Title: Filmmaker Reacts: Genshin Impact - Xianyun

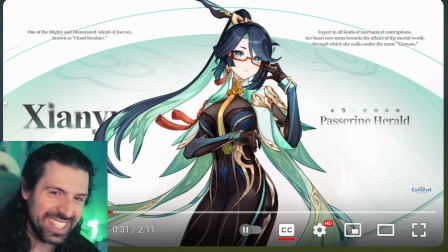[4:12]
It just hit me. It's so small, the text. I couldn't read it before fast enough.
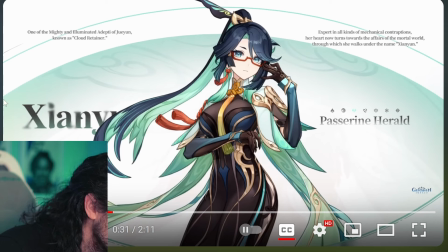[4:17]
Expert in all kinds of mechanical contraptions. Her heart now turns towards the affairs, the mortal world although she walks under the name Xian Niu
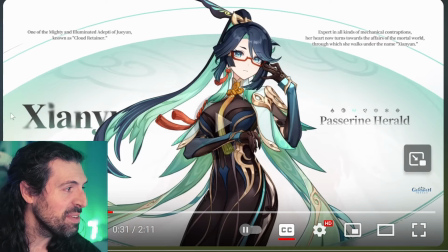[4:25]
this is the cloud retainer are you kidding me no wonder it shows Shen He didn't she
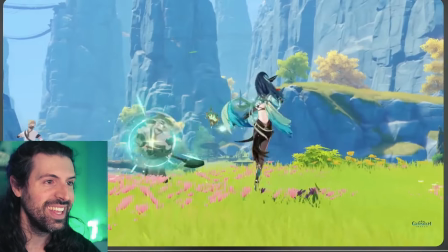[4:32]
raise her my mind is blown this is the cloud retainer
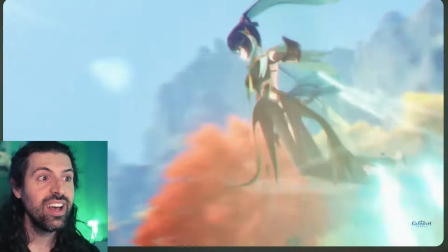[4:39]
that raised Shen He this is amazing my mind
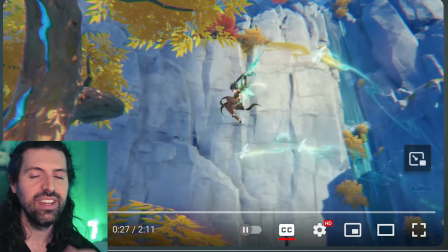[4:46]
is blown yeah there's a lot of great Great shots here. I love, I mean, and it explains so much more of the sort of the cinema talking here, so let's talk about it.
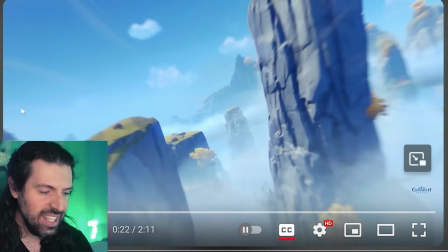[4:54]
Look at the smoothness here. This tracking shot is the cloud retainer flying around as a crane, right?
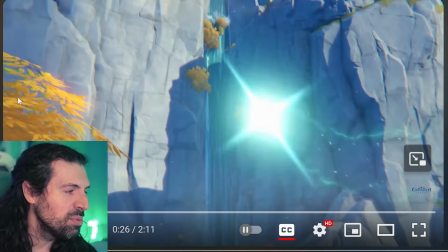[5:02]
She sees people in trouble and she swoops in and as you can see it actually is the cloud retainer.
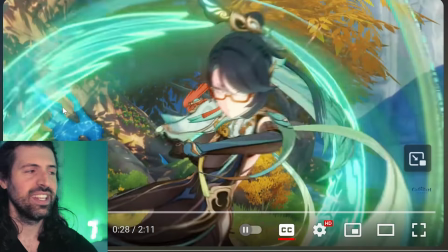[5:07]
It's so cool. I thought it was just some sort of affectation of her magic. It's actually, that's who she is.
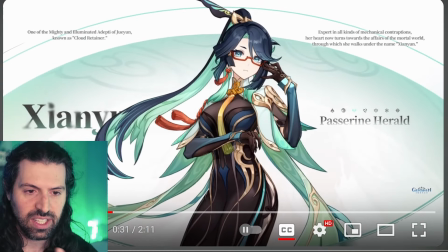[5:14]
And this seems to be a kind of you know, a la like Greek gods Sort of form that she takes when she walks among humans. I think that's so cool. I think that's amazing
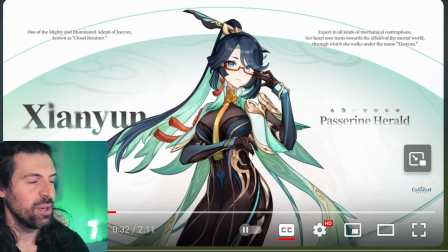[5:25]
The outfit choice is awesome too because now it means even more to me Like I said it has this sort of bayonetta feel with the glasses Which I think is so fun for like an ancient being to wear glasses, right? It's like why do they need glasses? It's so cool, right?
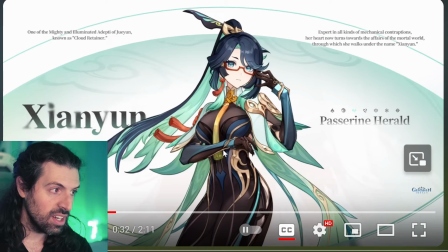[5:37]
And then we have this kind of Slender figure, but there's these green pieces hanging off the costume design.
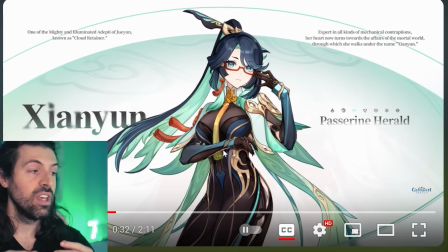[5:44]
So smart because when she's moving, she's twirling around, she's attacking. They swoop around almost like wings.
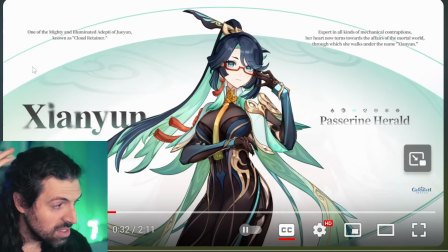[5:50]
So it's a really smart costume design. And her hair, the sort of underside of her hair is green, much like the wings would be.
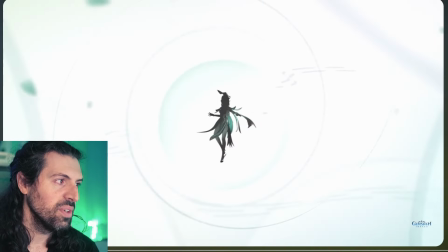[5:58]
Great choice here. So cool. Classic Genshin, they put the microscopic text up there.
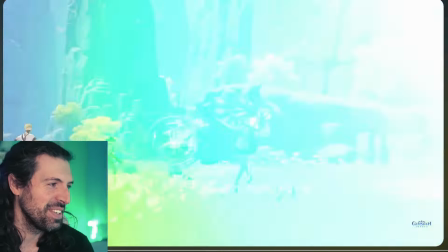[6:06]
It's the cloud rotator. That's so cool. But I love it.
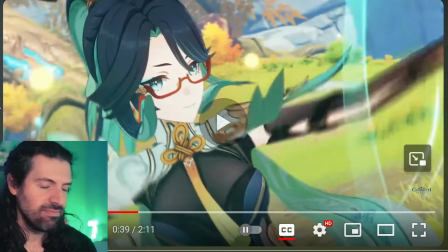[6:12]
Like I said, there's a grace that makes perfect sense for the character.
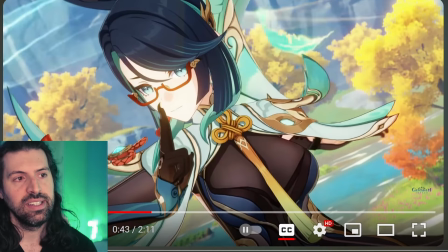[6:19]
I think it's so fun to see, knowing that Shen He was raised by this person, it's so fun to see this sort of where she got her style, so to speak.
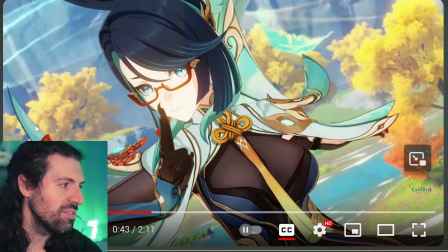[6:29]
I think that's a really fun concept.
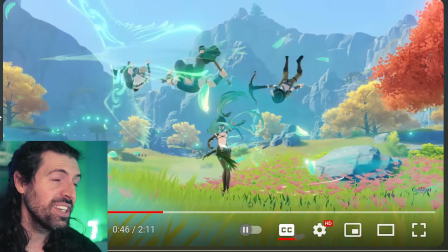[6:35]
Awesome. I'm really curious how many of you guys are going to pull for her.
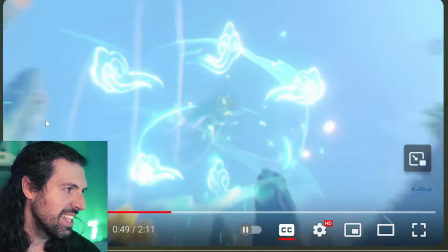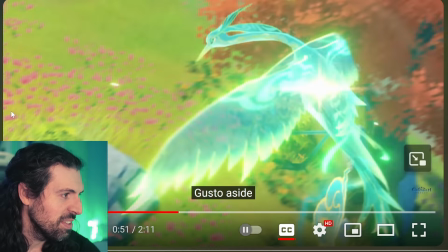[6:43]
yeah and there you see this this is the cloud retainer I know from the game that makes sense and
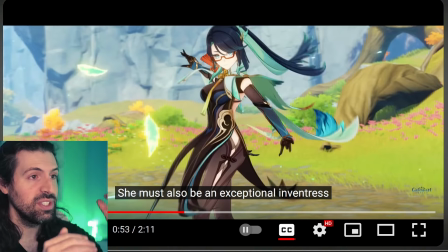[6:49]
then of course we have the the aspect ratio changing so fun
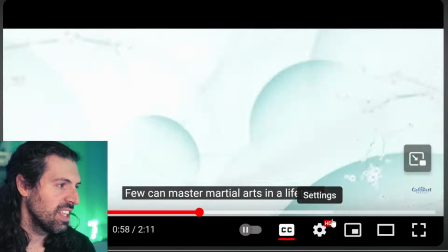[6:55]
really really cool to us I'm gonna cut subtitles here to focus on the composition now so this is the part I really
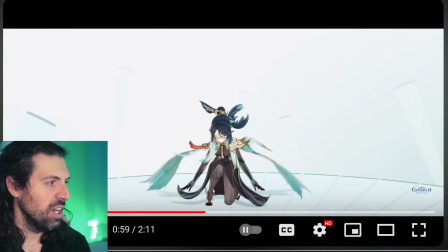[7:03]
like this is such a cool idea because it's kind of like an opera backdrop this This shot is just gorgeous.
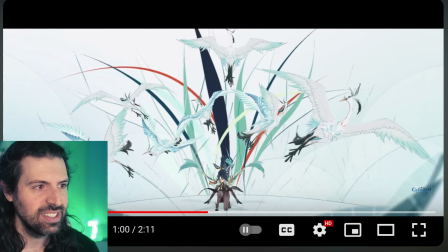[7:14]
Look at that. It's just gorgeous. It looks like a painting. It's so classical in nature as she is, as a character. What I like about it is it sort of echoes this idea of feeling like a fairy tale that we're watching, but the deeper layers are watching a fairy tale-like image about people writing an opera or a fairy tale.
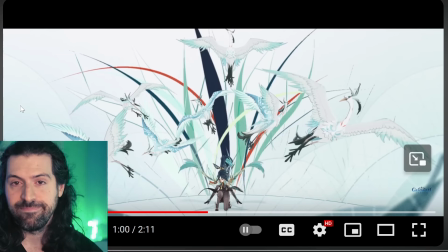[7:31]
It's so cool. It's so fun. And of course, the cranes, the cloud retainer imagery.
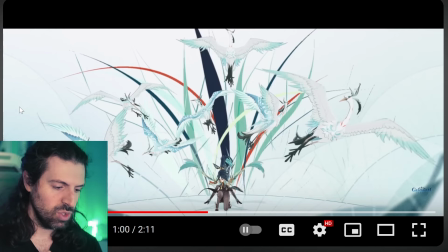[7:36]
We have this constant sort of visual repetition of a kind of like hit that goes to the music, boom, a little bit of slow-mo. A little bit of slow-mo, and then it goes back. That's exactly what happens there, and then it goes back to normal speed.
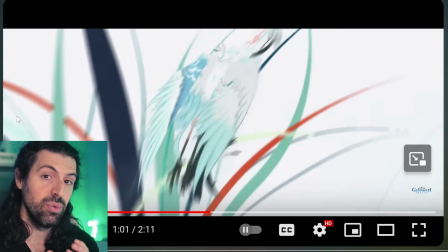[7:52]
We call it a sort of speed ramping in video editing.
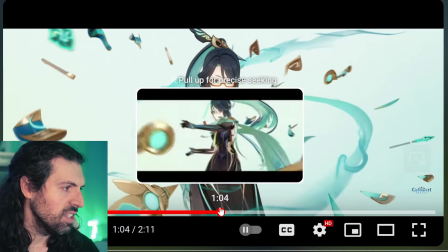[8:00]
So cool. Yeah, I'm really enjoying I'm really enjoying how she
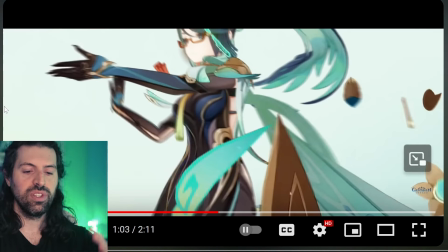[8:05]
moves to which makes so much sense again sort of like wing movement really cool